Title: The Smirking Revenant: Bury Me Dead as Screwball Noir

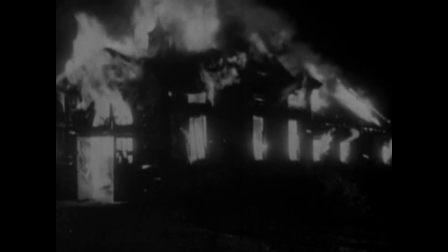Bury Me Dead begins suddenly in Medea Reis,
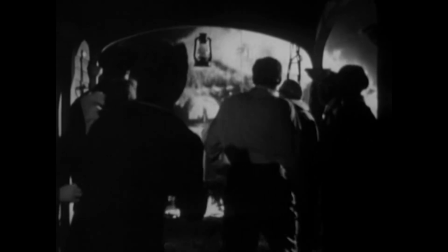a barn ablaze, spectators sorting out that Barbara Carlin must be burning inside.
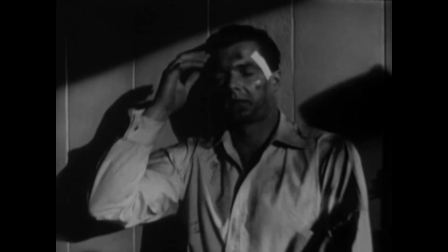In both visual style and dramatic tone, it's far from comic.
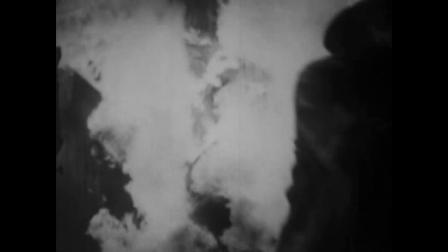The barn is seen collapsing from outside and from within, And once Carlin's estranged husband Rod collects himself,
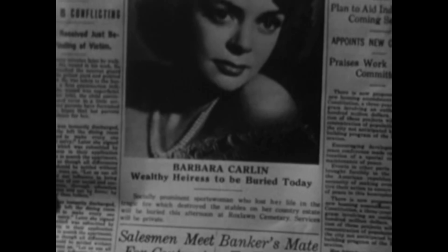Vulture's paparazzi are already on hand to take his picture. Even as the film takes a lighter tone in the next scene,
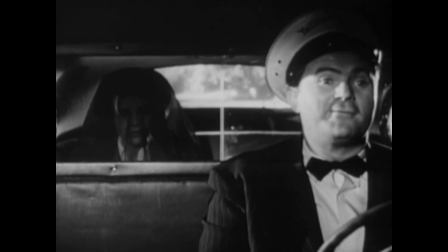as Carlin directs her hired driver to her own funeral, it has begun in the shadows.
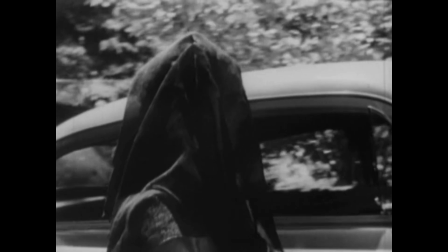Those shadows are under the direction of legendary cinematographer John Alton, whose work grew to be strongly affiliated with film noir.
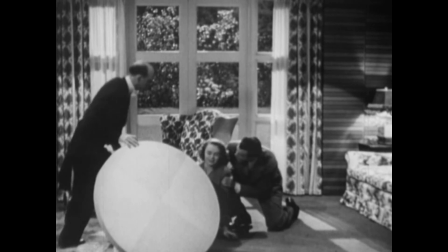Alton's work here drifts between high-key screwball set pieces and the murky, moody interiors of the Revenant's investigation.
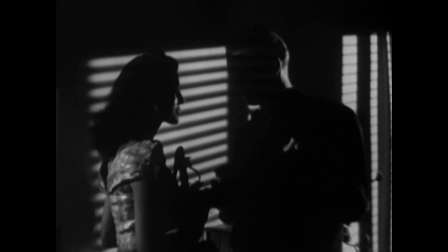Alton casts intense and unnatural proliferations of shadows,
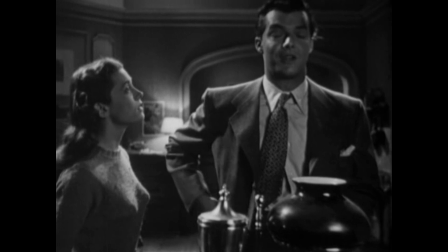as demonstrated in this scene in which Rusty confesses to her manipulation of Rod,
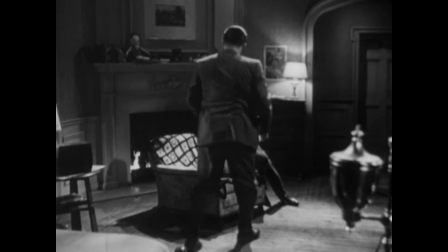the figures moving through the room from an area of even, high-key lighting to the moodier foreground.
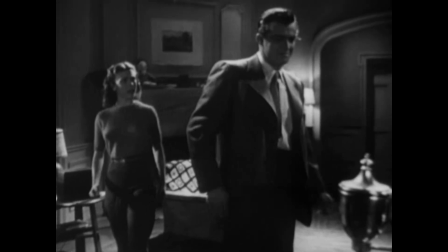Along the way, they traipse through stylized, multidirectional shadows.
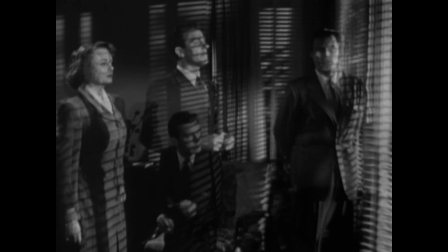A scene of similar contrast finds Carlin, Rod,
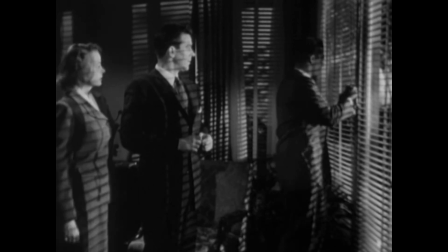and lawyer Michael observing from a darkened room the arrival of the Prizefighter
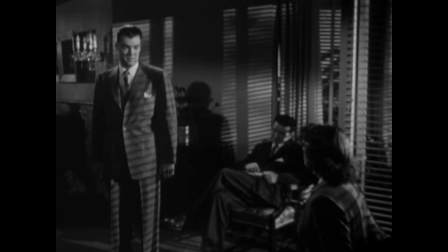through Venetian blinds that shred the figures in a style that would become a cliché of noir.
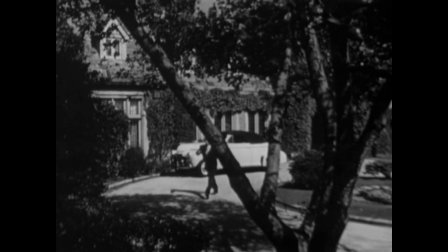What they observe through those blinds is the high-key, unromantic, utilitarian arrival of a character at a location in bright daylight.
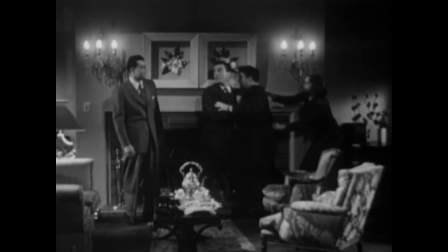From flashback to present tense from scene to scene, the stylistic shifts allow the bright and resilient world of Screwball to dominate,
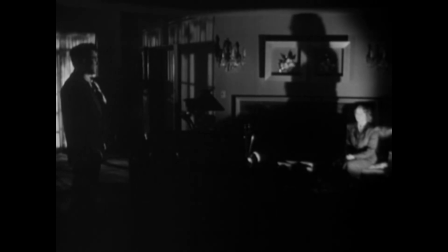for the staging of suspicion and paranoia happens within a framework of pleasure and joy.
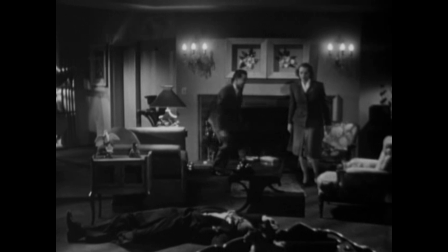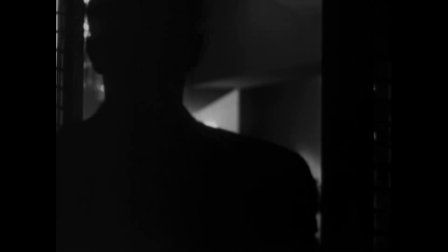There is a stylistic transformation to the film's final act,
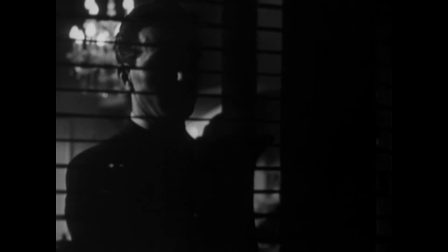in which the romantic shadows of noir emerge to dominate the screwball elements.
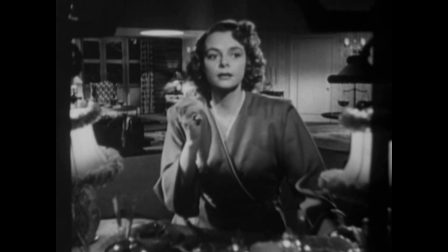And it begins with this shot, in which deep focus makes the corners of a vast room threatening,
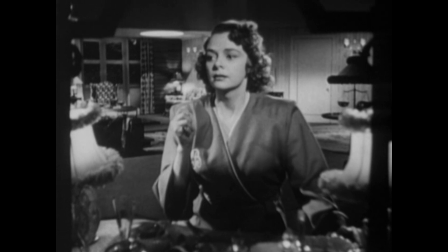with door frames and windows shadow-drenched, all seen in the reflection of Barbara Carlin's vanity.
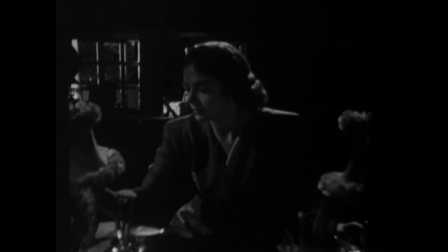Soon the lights will go out, and though they'll come back on, this marks the beginning of the film's climax.
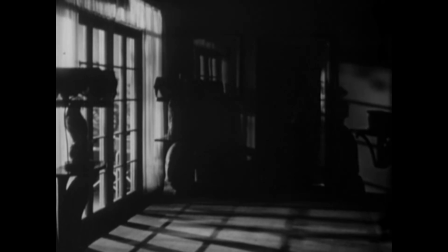The noir style takes hold for this final act, but not without digressions.
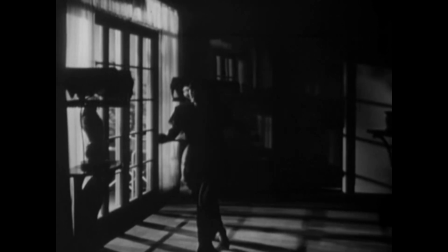Barbara Carlin is stalked through her darkened manse by lawyer Michael Dunn revealed to be the killer,
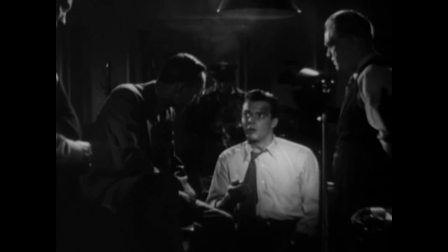and the tension of their confrontation is interrupted repeatedly by scenes of the police and a comically frustrated Rod,
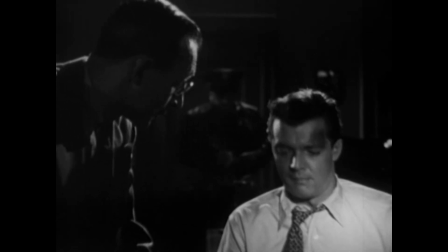slowly preparing a rescue.
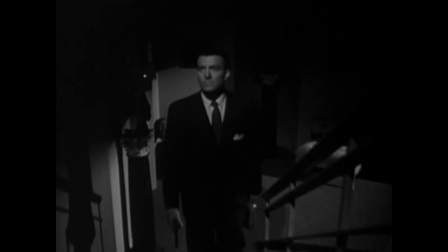The diabolical evil of Michael Dunn, staging accidents and suicides,
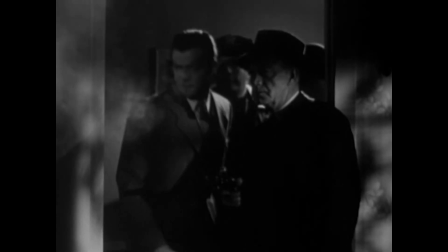is done away with as he's shot by police and the scene lights up,
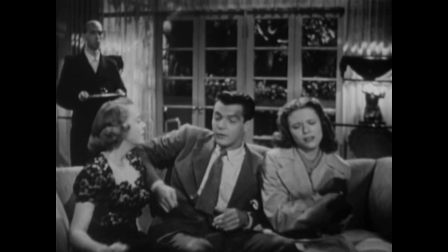giving way to a grand reunion, in this case a sweetly comic reconciliation of the family.
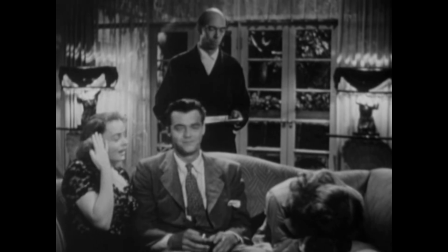All shadows are brushed away in the happy ending of the screwball comedy.